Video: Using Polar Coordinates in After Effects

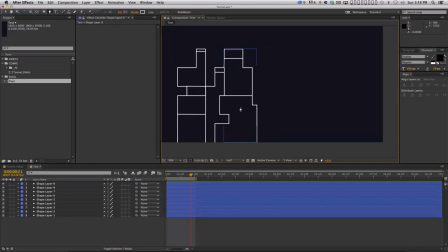1002s
And so then the next thing I wanna do is just sort of duplicate it a bunch of times, so I don't have to actually create this really complicated setup here.
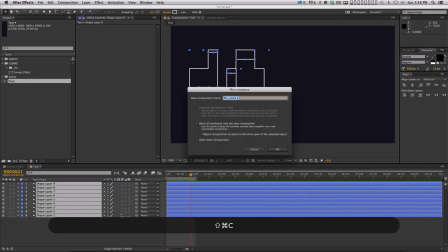1013s
So an easy way to do that is to just select all of these, pre-compose them and we'll call this shape 01.
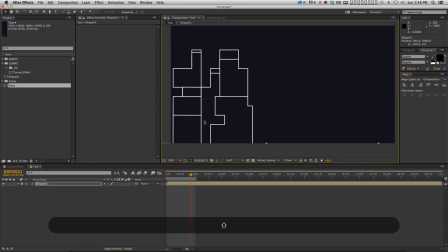1021s
And so let me scoot this guy over like this and then I'm gonna duplicate it and I'm gonna come over here and I'm gonna try to line up these
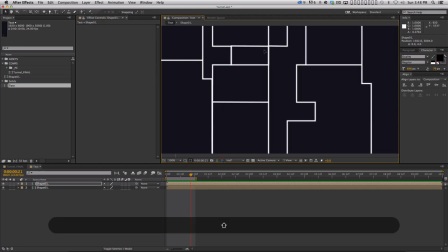1032s
lines right here as best I can and then scoot this one down a little bit.
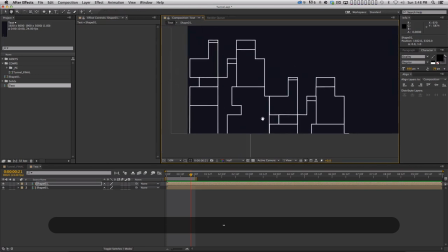1037s
And the reason I'm doing this is so that we can sort of hide the fact that we're just gonna clone this thing a bunch of times. I wanna try and mix up,
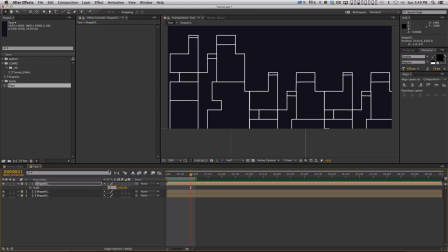1046s
and then maybe for this one I could scale it negative 100 horizontally so that it's actually a mirror image and so it actually looks even a little different.
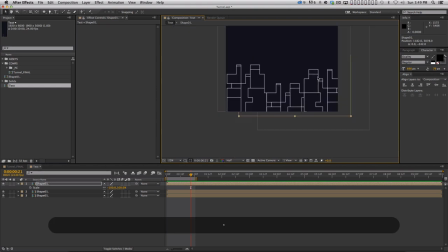1059s
I can scoot this one up like this. Okay, cool. So now I've got this kind of building block that I can start to use. So maybe I'll duplicate this one more time, scoot it over here.
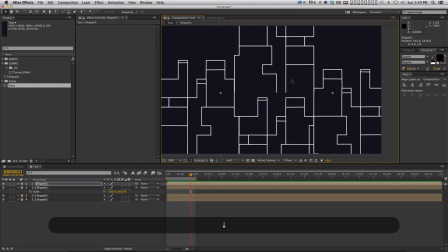1073s
And I'm just kind of nudging these things with the keyboard and zooming in.
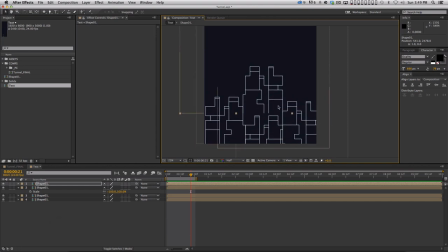1077s
It's not gonna be perfect unless you take the time to make it perfect, which I'm not very good at. I'm kind of impatient. So now I wanna take this whole setup, pre-comp that, we'll call that shape two.
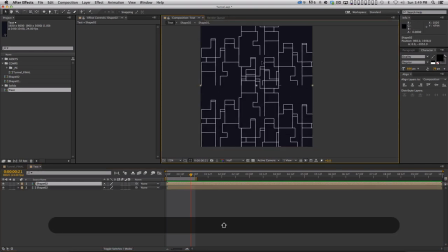1092s
And I can duplicate it and bring it up like this. And you can see that there's like a little hole here that we need to fill. hole, so what I'll probably do is just duplicate it again,
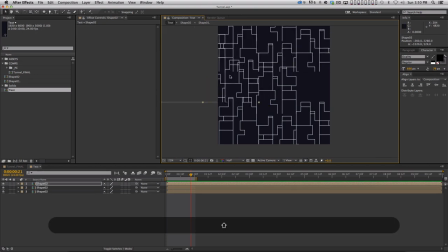1105s
and I'll just bring this over like this, and I'll just sort of position it so that it fills in that hole,
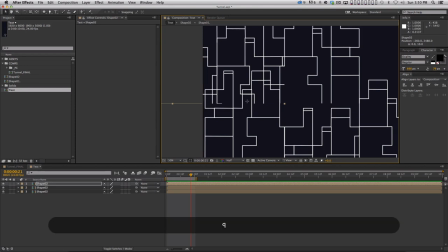1113s
and we're getting a little bit too much overlap down here, so what I might do is then mask that section
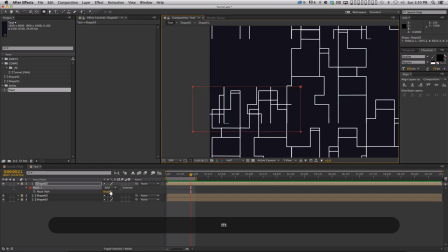1122s
off, and set that mask to subtract, and then I can just adjust that mask, so it only shows up where I want it to, all right,
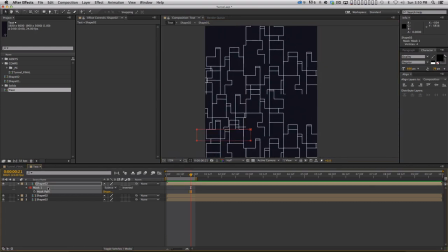1134s
all right, and maybe move it up a little bit, grab those points, cool, and hopefully you're seeing how quickly you can do this too, I mean, this,
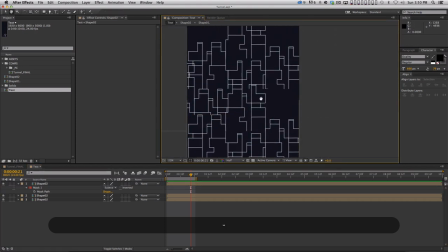1146s
you know, if you're actually doing this for a paying client, yeah, you probably wanna take the time to make it perfect, but if you're just playing around, or if you're just trying to, you know, do something for your reel, just to make something cool looking, no one's going to notice these little inconsistencies when this is moving,
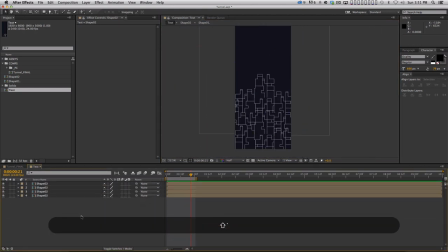1164s
cool? And then why don't we duplicate this whole thing one more time,
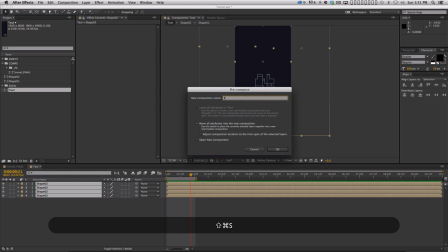1173s
let me pre-comp this whole thing, Shapes03, duplicate,
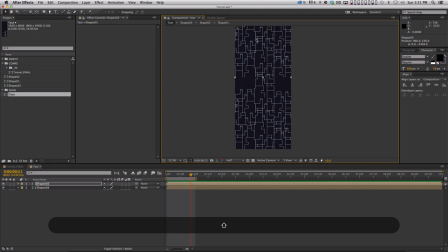1179s
bring it up here, and just to make life easier, let Let me mask off this little top piece here, subtract it, and then duplicate it. And so now we can move this up.
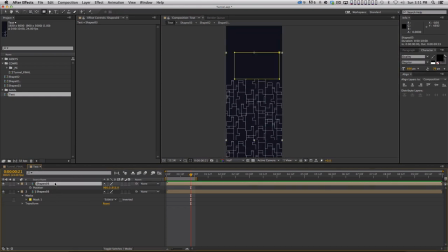1195s
There we go, cool, and then we just need one more copy and we're pretty good to go. Cool, alright, so we've got this really interesting looking set up here. here.
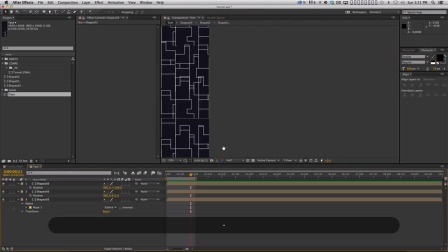1209s
The next thing I did was I actually filled in some of these shapes.
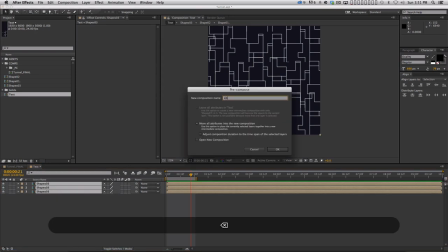1217s
Maybe you just wanna pre-comp this and just call these lines. You don't have to think about it anymore and then you can lock it so you don't accidentally move it.
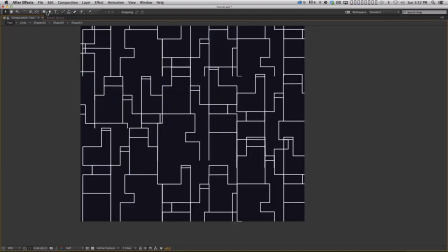1226s
Then let's hit that tilde key again and zoom in. This time what I wanna do is I'm gonna select my rectangle tool. I'm gonna set the fill to a full fill and set the stroke to zero.